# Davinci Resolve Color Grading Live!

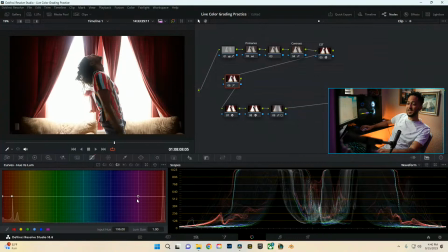(24:17)
We're going to try to narrow the changes that it's making on the skin tones and the surrounding areas outside of just the reds. And we're going to go ahead and put this back on the area. And we're going to do this. So what this is doing is actually changing the luminance of the reds. It's going to darken those reds and push it more into a deep dark red.
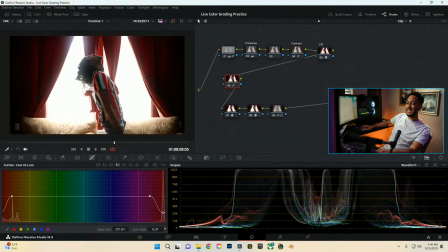(24:36)
Usually when we look at like films back in the day, colors are very deep, you know, like when we're looking at digital video, they're not as deep. They're just more bright, vibrant, kind of airy, I guess. But then if we do this, it kind of pushes it more into a dark, deep realm and makes it look nicer.
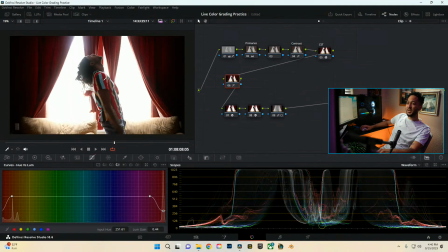(24:54)
Also, I like the blues. The blues are a center color, as well as the goldish yellows in his shirt. We can actually do a lot to make that stand out. I'm going to go ahead and actually go back to, let's see, we're going to actually do a couple different things. So we're going to add one more node as far as after the CST. Delete this one, I don't need it.
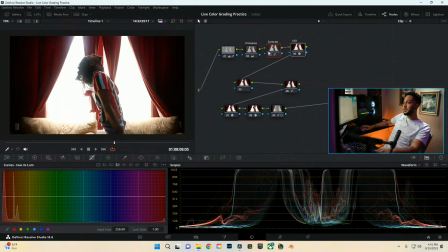(25:11)
Whoops. This one. Alright, and so right now what we're going to go ahead and do is just look at the overall image. I'm going to add a little bit of a look into it. This is going to be more of like the color grading aspect, and this is just how I do it. There's tons of different ways you can actually achieve different looks in your video footage. I like the offset way of doing it.
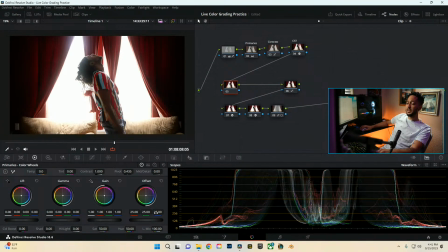(25:30)
It kind of just helps visualize it as I go. So looking at it, it does look a little bit more bluish, so I want to push it more into that golden realm.
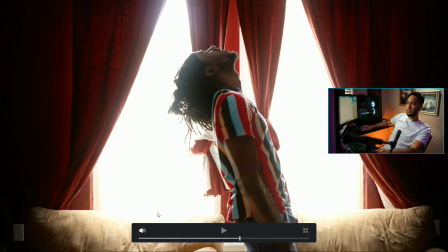(25:38)
So I'm going to go ahead and take away some of the blue from the image, and then that way it kind of goes more into the gold realm. And yeah, so we get lots of that blue taken out, and that actually helps us with our reds as well. It's going to help bring those reds into more of a nice realm.
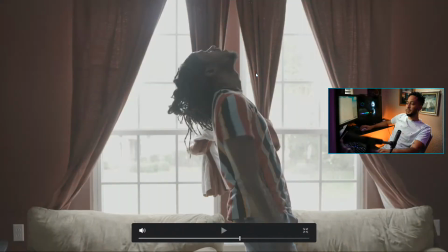(25:53)
And this is our grade so far on how we're looking as far as our image goes.
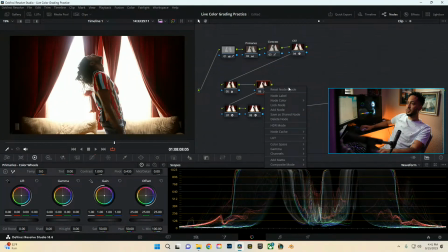(25:58)
Then from here I need to mess with our blues. We'll label these, so we'll say reds. And then also I want this to work in, like, together, right? So let's say I add another node here and I start just messing with the blues.
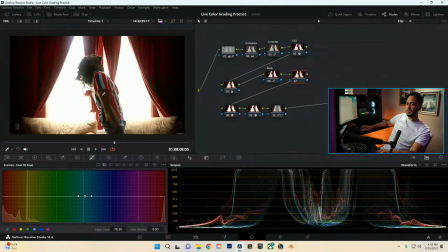(26:13)
So let's say I come into here, I select the blues and just mess with it or whatever.
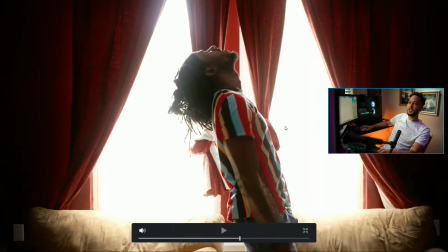(26:20)
It's going to be working after my change to the reds, and I don't really necessarily want that.
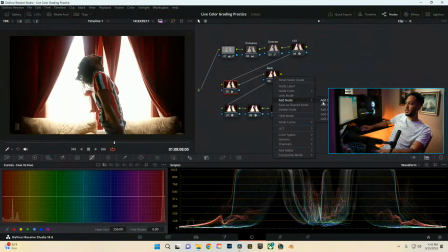(26:26)
So what I'm going to go ahead and do is come into here, we're going to go ahead and go into add node and add a parallel node. What this is going to do is make these two nodes work together before it pushes on that look to our next node. So that way these two, if there is any overlap between our color changes, it will go ahead and actually work together rather than after each other.
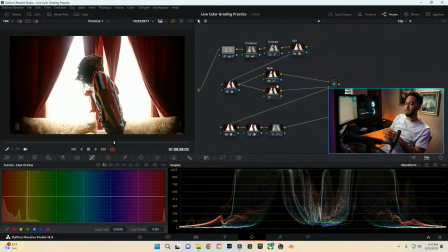(26:45)
So like Davinci Resolve works in a, I think, like I gotta think of the right terminology, but it's like a it's a node-based structure, obviously, but it's like a so let's say what's the easiest way to describe this?
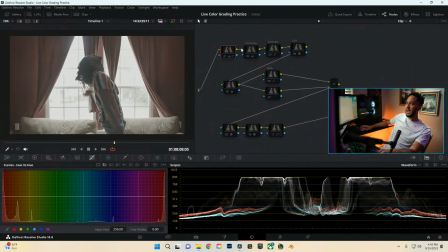(27:00)
We'll turn all this off, right? Then from here though we have this node here, or actually let's turn on our primary node, right? And our CST, just so we can see as to what we're doing.
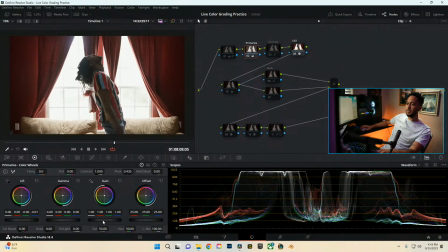(27:10)
But our primary node, let's say we're looking at this, right, and then we jack up our highlights like crazy, right?
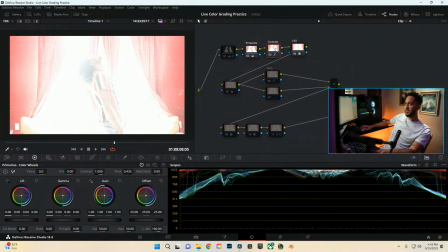(27:16)
We jack it up like crazy, and then we go to our next node, which is our contrast, and we try to recover those highlights.
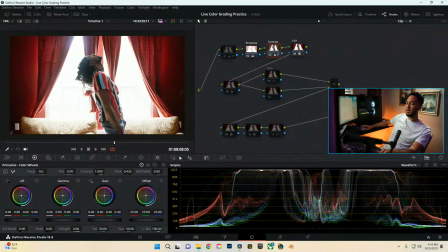(27:22)
It works a little bit, honestly. It actually works better than I even thought, probably just because of CST. So let's actually go past this for the example.
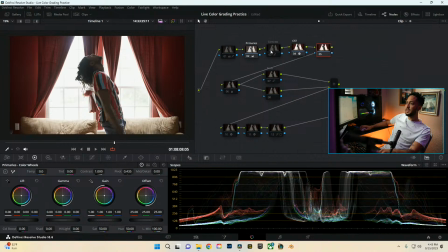(27:29)
Let's see. So we'll add another node after the CST. Primaries, we'll go ahead and actually just raise up those highlights like crazy.
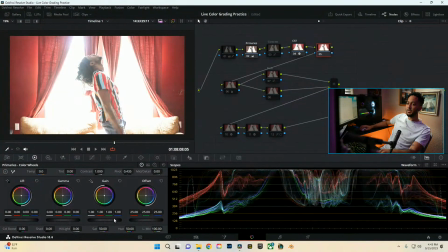(27:37)
Then we'll go ahead and go into it afterwards. So this is what the image looks like afterwards, and like we'll just dramatically go like crazy.
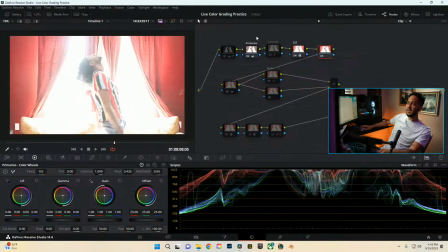(27:44)
Now the way the system sees it is that this image is sending it to the CST. The CST is interpreting what the actual footage would look like if it was shot in the Rec. 709 color space and gamma 2.4. This is what the image is perceiving on this node here. So if we try to come into here and take down the highlights,
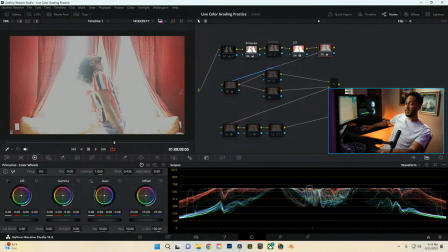(28:02)
you see how now we're not able to recover any of that information because it's already gone through our actual color grading. So any changes you want to do to exposure or highlights or noise reduction or anything like that typically happens before your CST on the most raw version of your shot.